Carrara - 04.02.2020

Che cos'è una colonna sonora secondo voi? È una musica È la parte iniziale del film No, è la parte iniziale del film È tutta la musica del film La colonna sonora è anche tutto quell'insieme di suoni A volte anche soltanto di silenzi Che serve a raccontare una storia al pari delle immagini, dei dialoghi Immaginate che siete dei registi Riprendiamo una scena Fuori dalla finestra ci sono questi palazzi E sopra questo palazzo grigio sta arrivando un astronome Perché io questa astronave me la immagino seria Cioè mi immagino un UFO scemo che arriva Ehi, signor Terra Cosa diversa se io dico Sta arrivando un astronave Con questa musica sotto Io già me la immagino con le intenzioni più minacciose Alfred Hitchcock Quando c'erano degli omicidi, c'era un assassino Lui non inquadrava quasi mai l'uccisione Inquadrava fuori dalla finestra Dove c'era un uccellino con un albero Però il suono ti faceva sentire Ti faccio vedere dei filmati vecchi Bambi Tutto Walt Disney Si inventa delle regole Che noi ancora oggi per fare animazione Cartone animati,
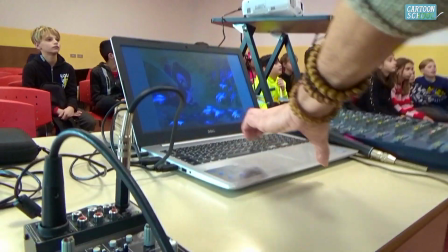videogiochi Qualunque tipo di animazione Ancora oggi noi utilizziamo Allora intanto che sta succedendo in questa scena? Perché quando le gocce cadono Non fa il rumore dell'acqua che cade Ma come dei suoni Come se fosse i tasti Wow In un cartone animato,
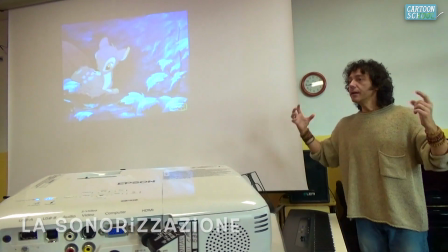a differenza di un film dal vero, è una regola non scritta che ormai accettiamo tutti il fatto che dei suoni si possano sostituire ai rumori della natura.
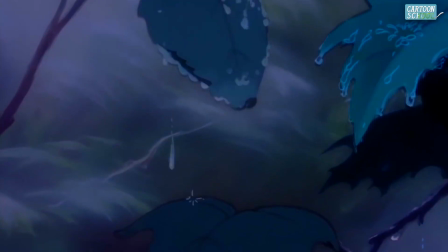C'è una scienza che si chiama psicoacustica, che studia come il nostro cervello recepisce e codifica i suoni che noi sentiamo.
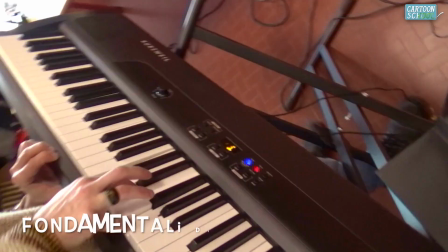Basta che io sposto di qualche millimetro questo dito centrale e invece di suonare questa nota bianca Ci suono questa nota nera,
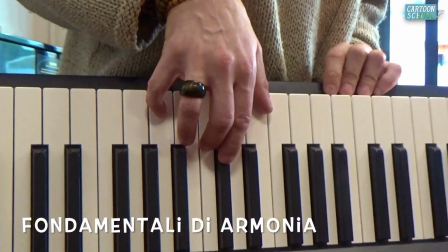creo un piccolo disordine, piccolissimo, che però mi basta a scombinare l'ordine.
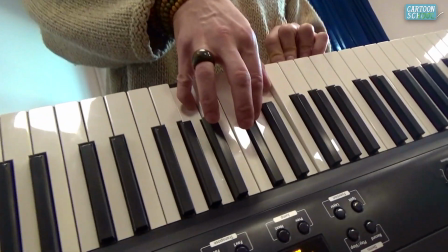Do maggiore, allegro, do minore. Sentite com'è più triste, inquietante. Si ha modelli, model sheet. A cosa servono? Servono centinaia di disegnatori.
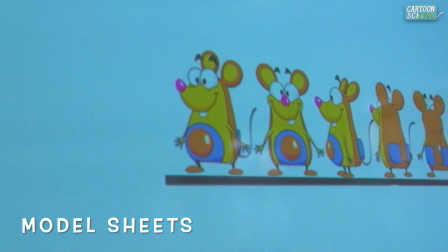Quindi ogni disegnatore deve avere del materiale per capire esattamente come va disegnato quel personaggio. quindi si fanno dei modelli molto precisi in modo tale che tutti i disegnatori riescono a ridisegnare perfettamente identico il personaggio con quell'unico
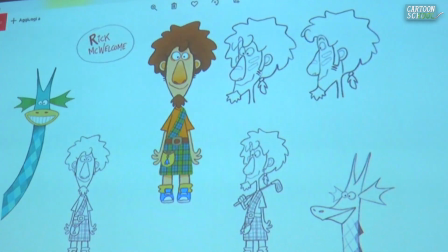stile lì e questo è un progetto di una serie ambientata in scozia fanno parte tutti
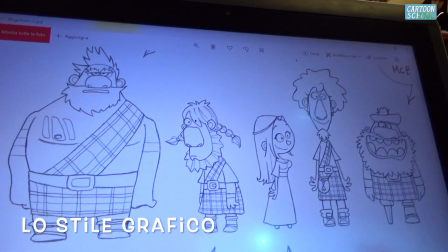della stessa famiglia giusto quindi c'è uno stile ma sono tutti molto diversi tra di loro si capisce già il ruolo che hanno nella storia giusto Se io vi chiedo, qual è il protagonista? Con i capelli legge Questo qua? Sì Vero? Però nessuno ve l'ha detto, lo capite semplicemente da come è disegnato
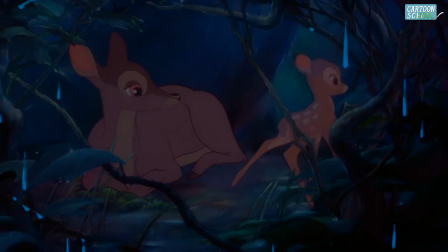Dal do minore si passa un do? Maggio Perché è finita la pioggia
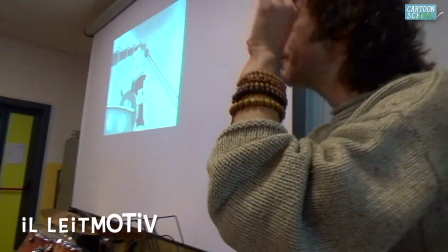Io ho suonato quattro note e da quattro note voi avete capito che è Harry Potter Ogni film, ogni cartone animato,
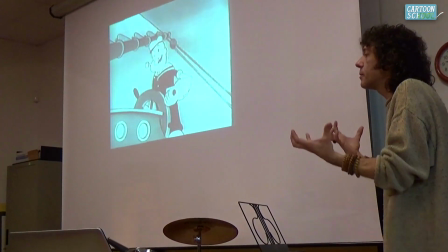videogioco ha il suo light motive Che ti dice a livello armonico e melodico che cosa stiamo per vedere Se io ho Francesco qua davanti Dai andiamo andiamo andiamo andiamo andiamo Dai dai dai dai dai Questa cosa ci mette ansia Incredibilmente il mio cuore si sincronizza proprio con i suoi battiti Al
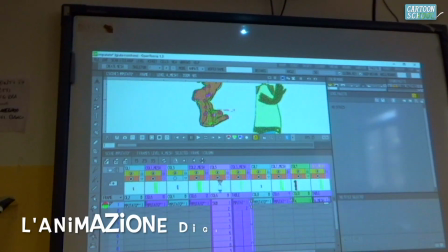ritmo delle cose che io sento Io ho messo le ossa a questo personaggio, ma era tutto un livello unico, quindi con tutto lo schifo, quindi fai che schifo. Questo all'inizio era così. Perché non va affatto tutto un livello unico?
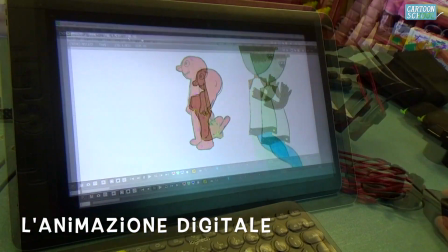Eh no, vedi, sennò quando lo vado ad animare... Si muove in blocco. Eh sì, non va bene.
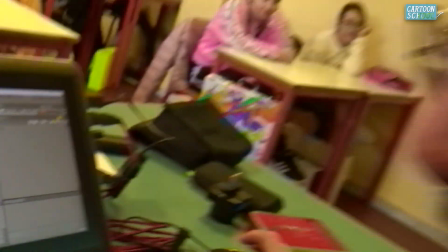Non va bene. Hai vinto Laura? Non va bene. Ogni 25 fotogrammi o anche frame, equivale nella televisione nostra a un secondo.